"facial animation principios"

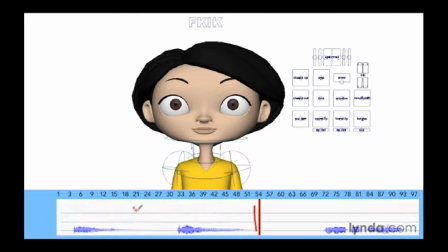So this part of the dialogue is more down. You know, she's kind of disappointed. So we have here, you can even see the lines here.
We have, oh, I don't know. I don't know.
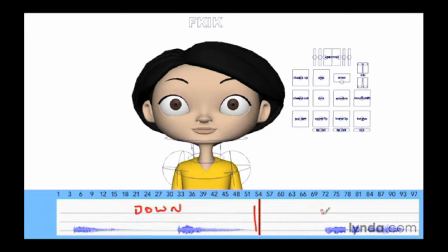And then the second part is, will there be pie? And she's very hopeful. So now we're kind of going into more of an up emotional state here. So what we want to do is basically pose our character to reflect that change in emotion.
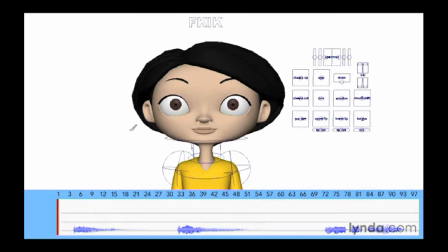So at the beginning of this, when she says, oh, I want her basically to kind of sink down. So I want to get her body language so that she's moving downward. And here, in between this space, right about here, she's going to have a change of emotion.
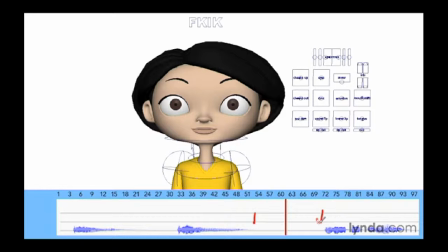She's going to go from down to hopeful. So then at the end of that, she will say, will there be pie? So when you start to analyze a line of dialogue, one of the things you can do is play the line of dialogue and act it out yourself.
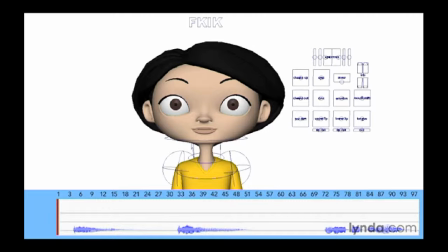Try and understand how the character will speak the line. And then if you want, you can thumbnail those poses for reference that you can input later. Now I'm going to go ahead and do this. I'm going to get a sense for what I want in terms of the character's body poses,
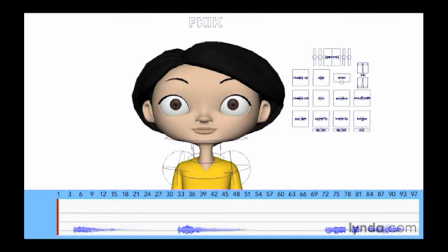and then we'll come back and start doing our initial blocking pass for this line. I've read my dialogue track and I've listened to it a few times, and now I have a rough idea as to where I want my character to go.
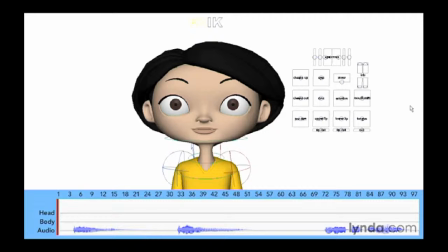So now I need to start blocking out my shot. Now I'm going to block this out starting with the body and then moving on to the face. So at this point I really just want to get the body moving in sync with the dialogue, and then I can fill in the rest.
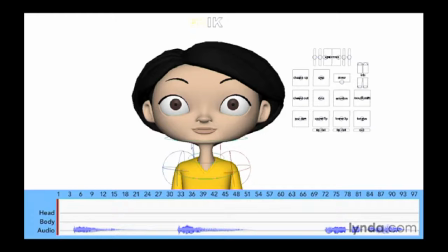So again, our dialogue is, oh, I don't know. Will there be pie? so we have basically two emotions here. We have a down emotion where she says, oh, I don't know. And then her mood changes when she says, will there be pie?
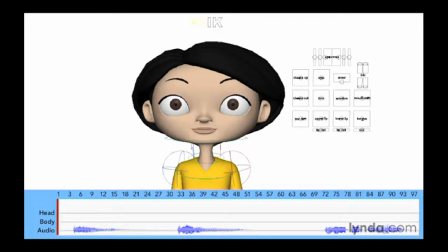So let's go ahead and start off with the initial pose. Now, as the dialogue starts, she's actually going to change emotion. She's going to go from probably a neutral expression to a down or sad expression when she says, oh, I don't know.
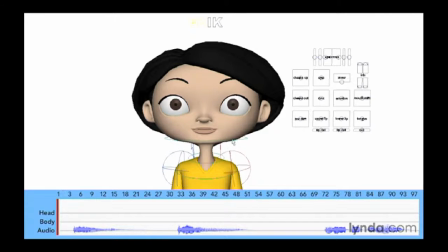So I need to get my initial pose first. So when the camera first hits this character, I want her to be a little bit neutral, and I want her to be paying attention to whomever is giving her that information that she's reacting to. So I'm going to turn her slightly off camera.
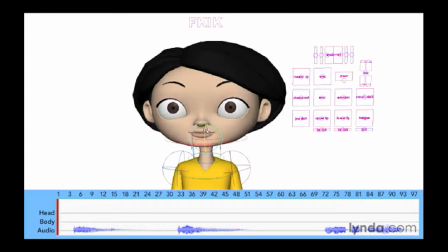Now some of this will depend on the staging of your scene, but typically you don't want your character staring directly into the camera. That's a very strong pose, and you need to reserve that for just select moments. So in this case, she's looking slightly over the cameraman's shoulder.
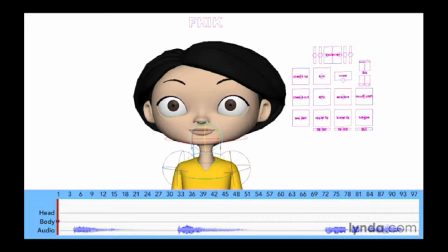So I'm going to start off by keying just her head and her body. So I'm going to go ahead and set a key for both her head and her body. And in this case, I'm animating her body starting at the shoulders.
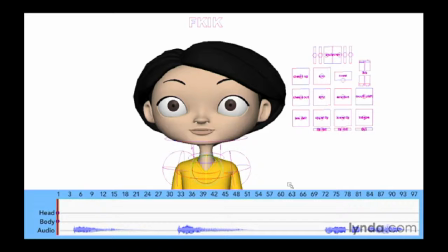Now you may want to start with the hips, but I can cheat it just a little bit for this shot because it's only a head and shoulder shot. So once I have these two poses in place, then I want to hold them for just a brief second.
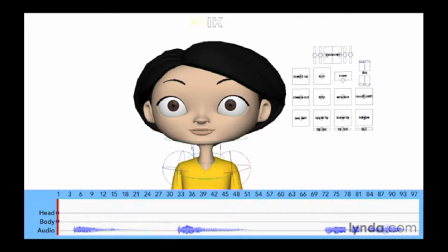Now remember, the camera has just cut to this shot. You need to give a little bit of breathing room so that the audience can get used to what's in the shot. So I'm going to go basically to the beginning of this line of dialogue, which is probably only a couple of frames.
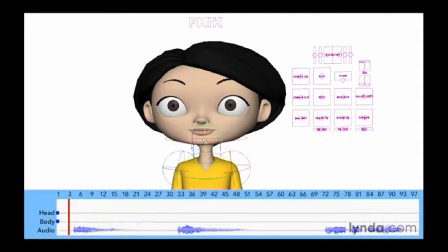It's about 3 frames here. And again, I'm going to set some keys for her body and her head. Now this creates a stiff hold, in other words, a non-moving hold, but for 3 frames that shouldn't be too much of an issue.